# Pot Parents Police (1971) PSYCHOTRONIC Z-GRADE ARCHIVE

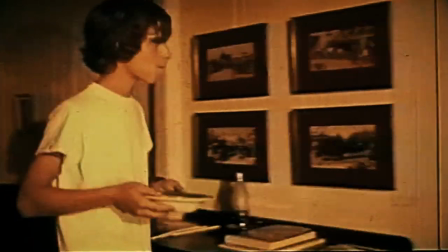And when mom reveals that dad didn't come home last night, Robert Mantel's reaction as Johnny reveals this isn't the first time this has happened.
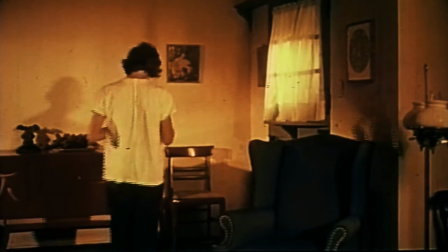Finally, as Johnny starts to exit the home and tries to get some kind of response from someone,
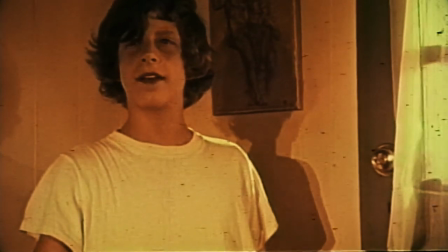his sarcasm to being unhurt is executed beautifully and is both funny and heartbreakingly sad.
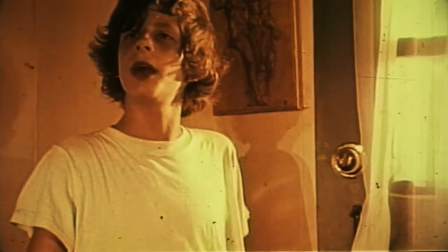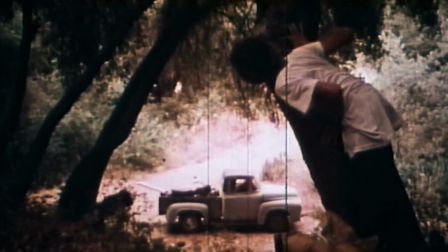The second scene comes midway through when the two hippies allow Johnny to join them in the woods outside of town for a little pot smoking and wine drinking.
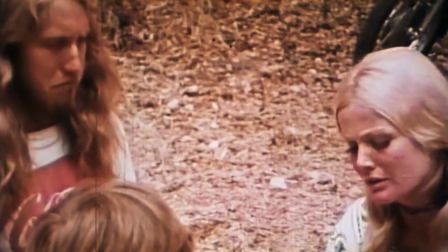Philip Pine takes his time to develop the dynamic between the characters with one-shot close-ups of each as they get higher, drunker, and celebratory.
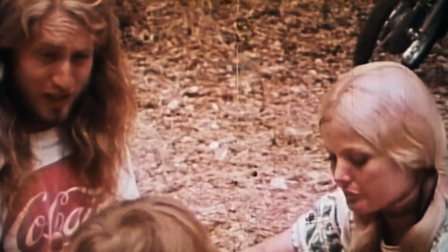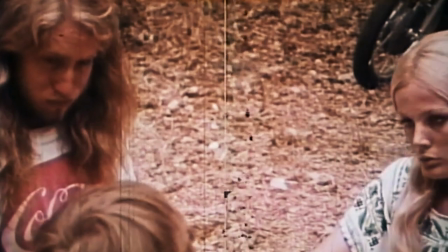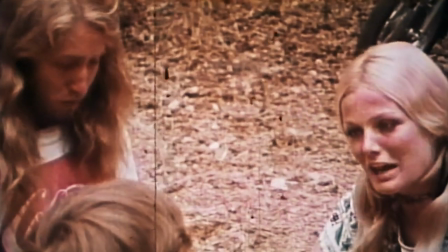It feels so real and again, relatable.
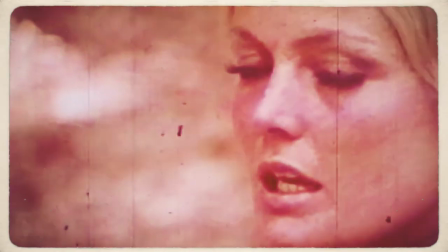A situation we have all been in where older adults accepted us and led us behind the curtain.
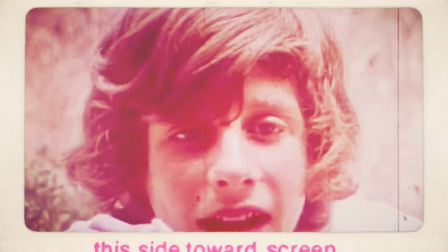Although their motives may be questionable, they do not wish Johnny harm and unlike Moral Panic films,
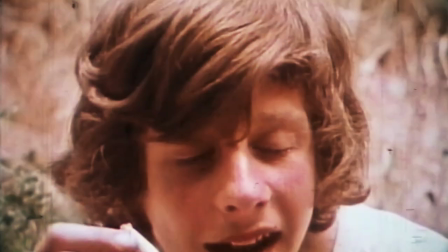the events unfold to a conclusion that is joyful, rather than leading to a character's eventual demise.
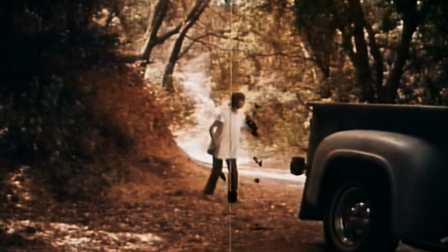Pot Parents Police is a wonderful film, built to entertain, and it is misleading to claim it as a piece of moral panic exploitation.
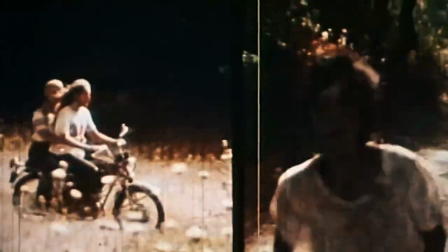It should be watched for Philip Hine's writing and technique behind the camera, as well as Robert Mantel's performance as Johnny.
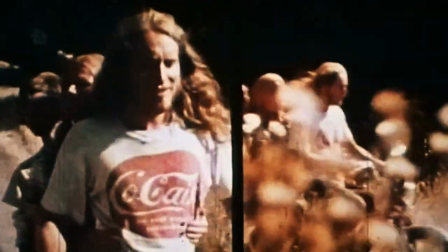Pot Parents Police was released in 1971, and was also titled The Cat Ate the Parakeet.
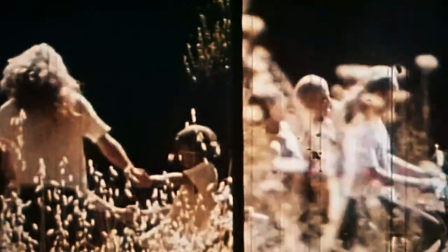It was written and directed by Philip Hine, and starred Robert Mantel. I'm just some guy named Jeff, and we are all...
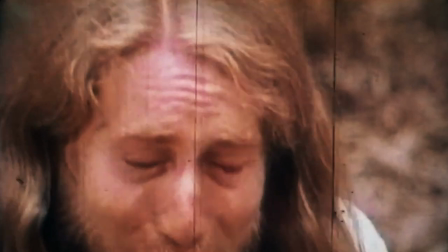Psychotronic.
Polarize. Neutralize.
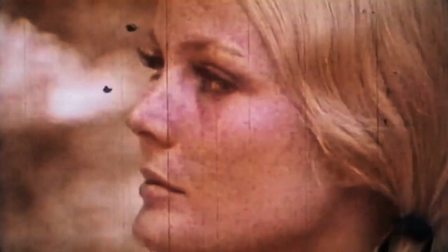Scrutinize. Equalize. Feetalize. Evilize.
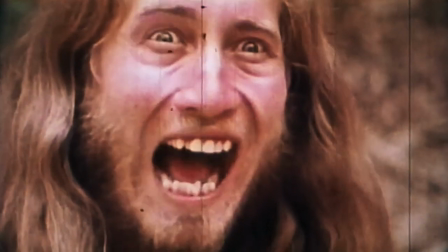Roodalize.
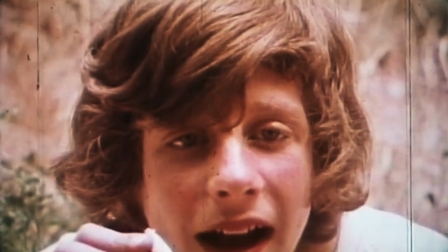Feetalize.